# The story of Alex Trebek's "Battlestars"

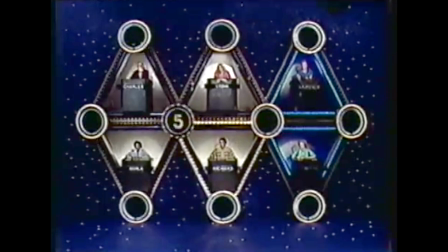(12:27)
The spaceship that houses the Battlestars also serves as the game board, where the object of the game is to capture triangles.
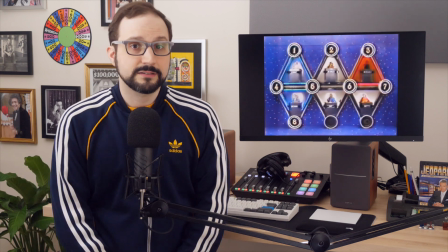(12:34)
Because what else would it be, I guess? I'm not going to detail the rules here.
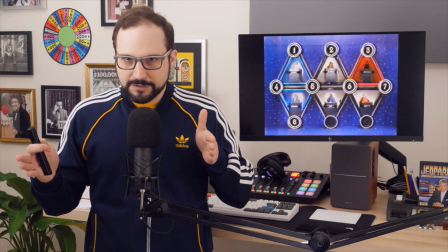(12:39)
They are needlessly complicated and contrived, again, to set it apart from tic-tac-toe, which is simple and familiar.
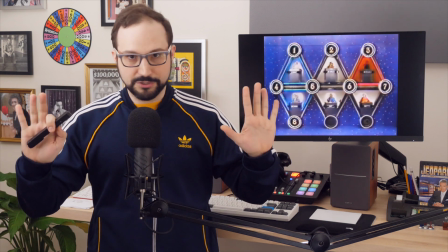(12:46)
And as part of this full court press to not be Hollywood Squares, even though you're really Hollywood Squares underneath,
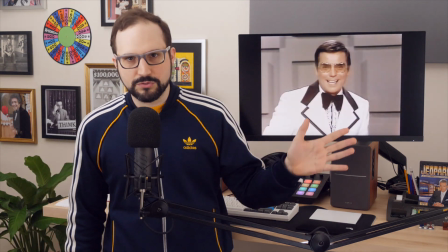(12:53)
you change the host to, out with natty, smooth Hollywood Squares MC Peter Marshall, and in with the younger,
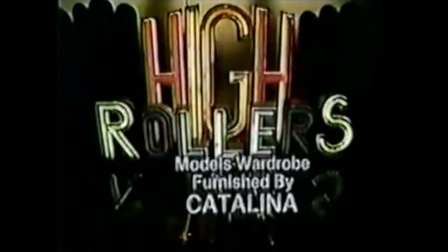(13:01)
hipper Alex Trebek. He'd have knew Trebek from a previous show, High Rollers.
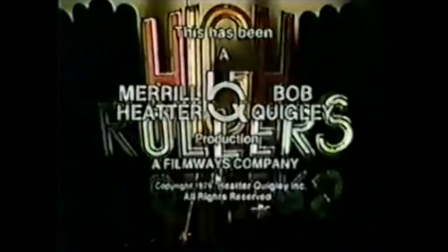(13:06) This has been a Merrill Header, Bob Twigley production.
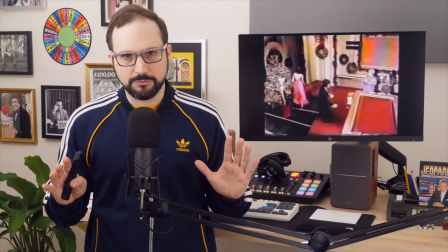(13:09)
So he would have seen firsthand the style that Alex developed on that show, not the avuncular Professor Trebek of the later Jeopardy years.
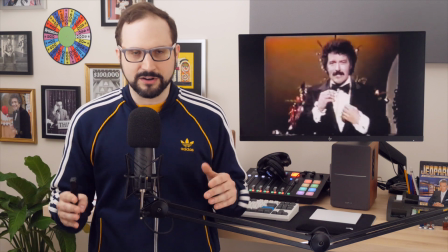(13:17)
High Rollers Trebek has more of a jokey, macho swagger. He's flirty, even a little bit forward, but ultimately harmless.
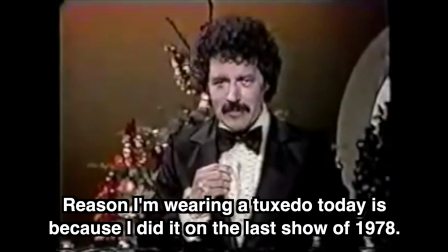(13:25) This is the last program of 1979. The reason I'm wearing a tuxedo today is because I did it on the last show of 1978.
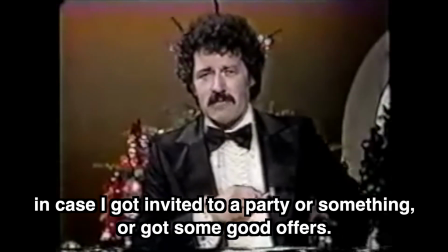(13:34) Came out and told the people I wanted to be prepared for New Year's Eve in case I got invited to a party or something or got some good offers.
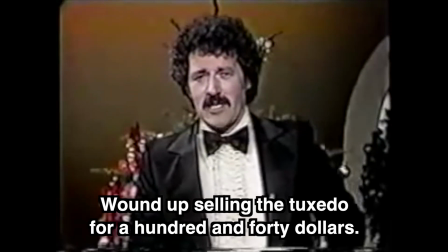(13:40) As a matter of fact, I got a lot of good offers. Wound up selling the tuxedo for $140. So I did all right.
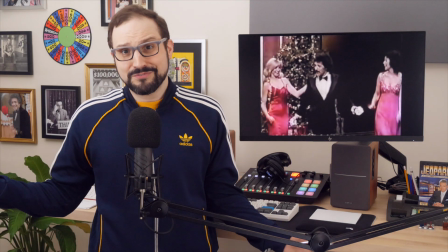(13:46) Now it's time to play our game.
The guy who's looking for a party and ends up with an offer on his suit.
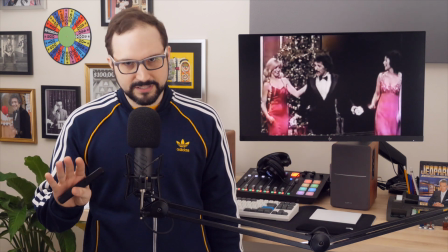(13:51)
It's a suggestive but not quite explicit sex appeal that's well calibrated to the standards
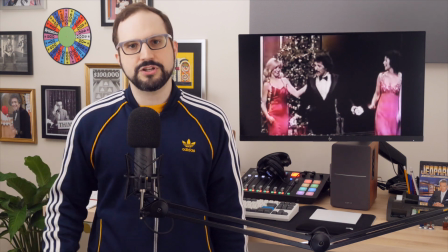(13:56)
of network daytime TV. and it's the energy Meryl Heater wants in his new Battlestars host.
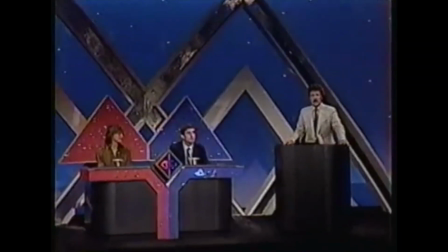(14:02) Welcome back to Battlestars.
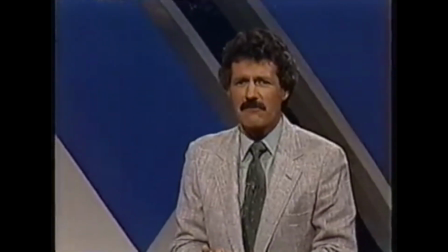(14:03) The producer of this show tells me that I always seem to treat the pretty female contestants a lot better than the handsome male contestants.
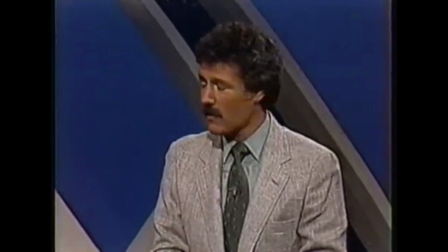(14:11) I wonder why.
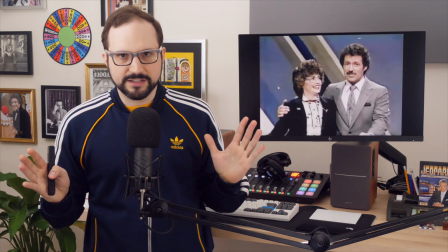(14:12)
Alex flirts with the women on the show because that's part of the package Battlestars is selling to its early 80s daytime audience composed predominantly of adult women.
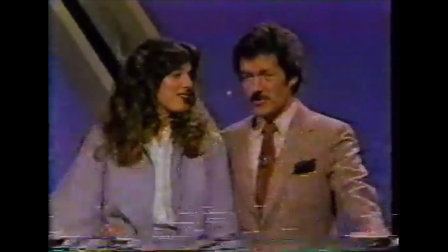(14:21)
Part of what you get when you tune in is the opportunity to idly fantasize about this handsome, charming Canadian fella with the mustache.
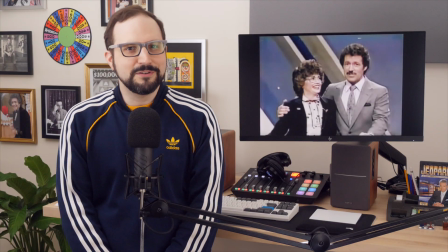(14:29)
And Alex's facial hair, in fact, became even more of an asset in the early 80s,
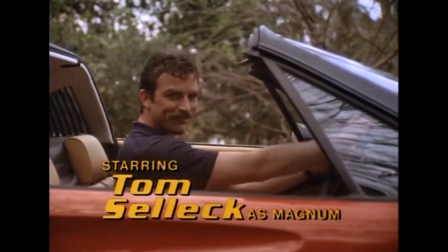(14:33)
as the success of the CBS action drama Magnum P.I. made Tom Selleck—with his bushy upper lip—into an American sex symbol.
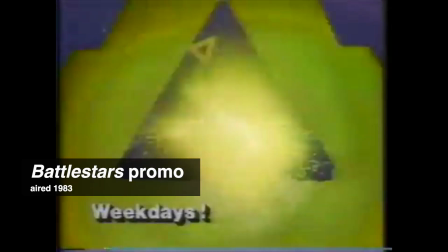(14:42)
Just another pop culture wave for Battlestars to ride.
This week, play along and go crazy with all your favorite Hollywood celebrities.
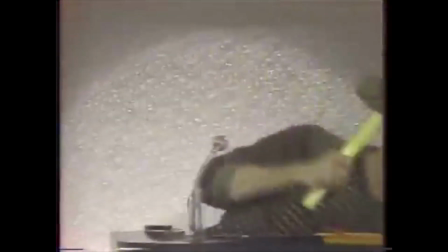(14:49) On the new Battlestars, the game show that'll blow you away faster than a sperm whale with
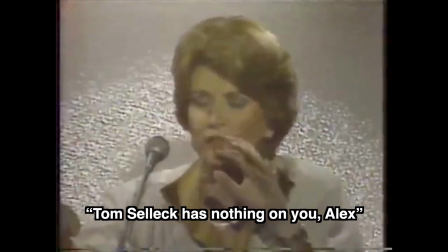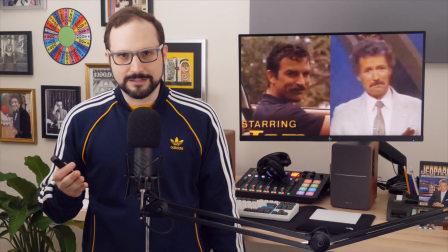(15:04)
It's funny now to see Alex Trebek positioned as a sex symbol, but any sex appeal Alex may have possessed was a fringe benefit. His value to Battlestars was mainly that he was a game show host,
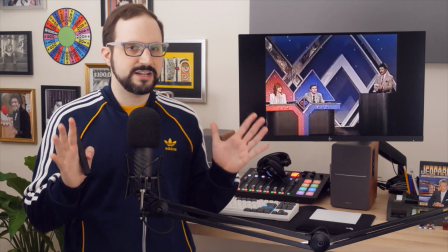(15:16)
by which I mean an experienced broadcaster who knew how to manage the unpredictability of a game within the constraints of a half-hour taping.
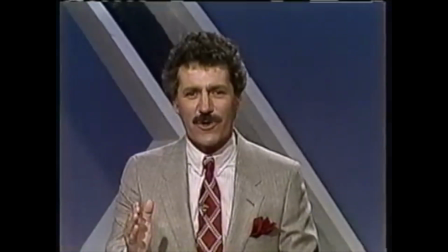(15:24)
The host is an on-camera producer,
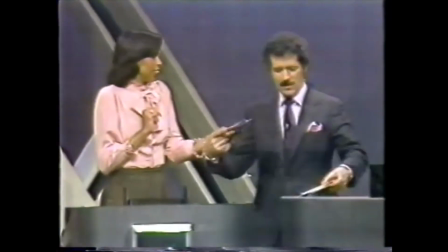(15:26)
by which I mean that after all the big creative decisions have been made, the host is the one who goes out there and actually operates the machine,
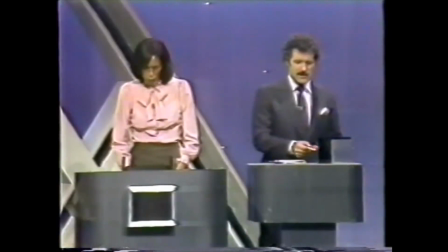(15:33)
right? Alex has to take this jumble of trivia, broken game rules, low-wattage celebrity,
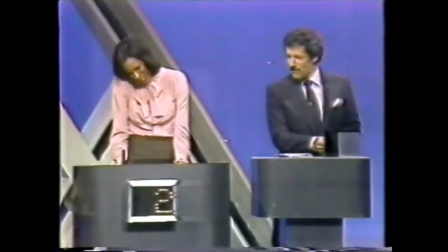(15:39)
and sci-fi foo-for-ah, and make sense of it for you, the audience, in real time.
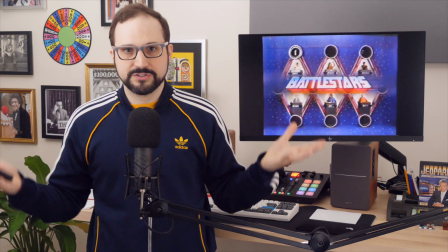(15:46)
And despite all the sci-fi obfuscation, the recipe for success here on Battlestars is the same as it was on Squares.
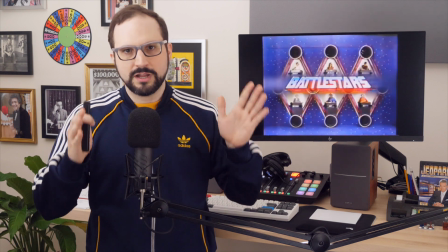(15:52)
Question, joke, answer, and repeat.
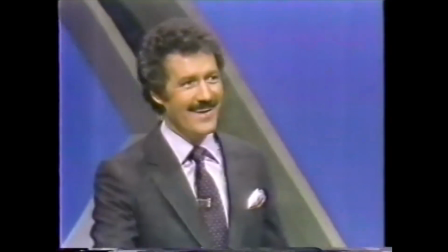(15:55)
So Alex's two main tasks are, one, make the stars look funny, and two, keep the show moving.
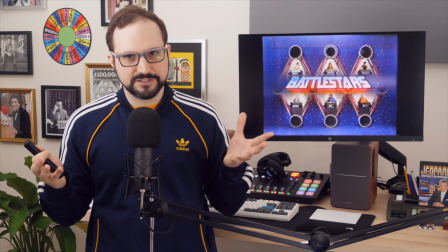(16:02)
Laughter and pacing are the ingredients of that effervescent party atmosphere that you hope to generate with this format.
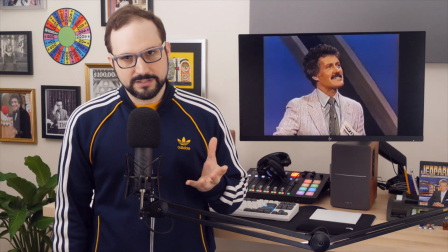(16:08)
So the focus of Alex's hosting, his real-time execution on tape day,
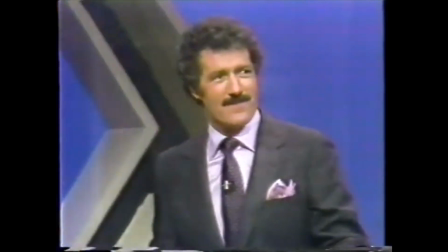(16:12)
largely comes down to the 30-second interactions he has, one after another with the celebrity guests in this pointillized variety show setup. Which brings me to my favorite part, because I love to talk about the stars on these old panel shows. Every one of them has a story, their own journey through the glories and depredations of fame.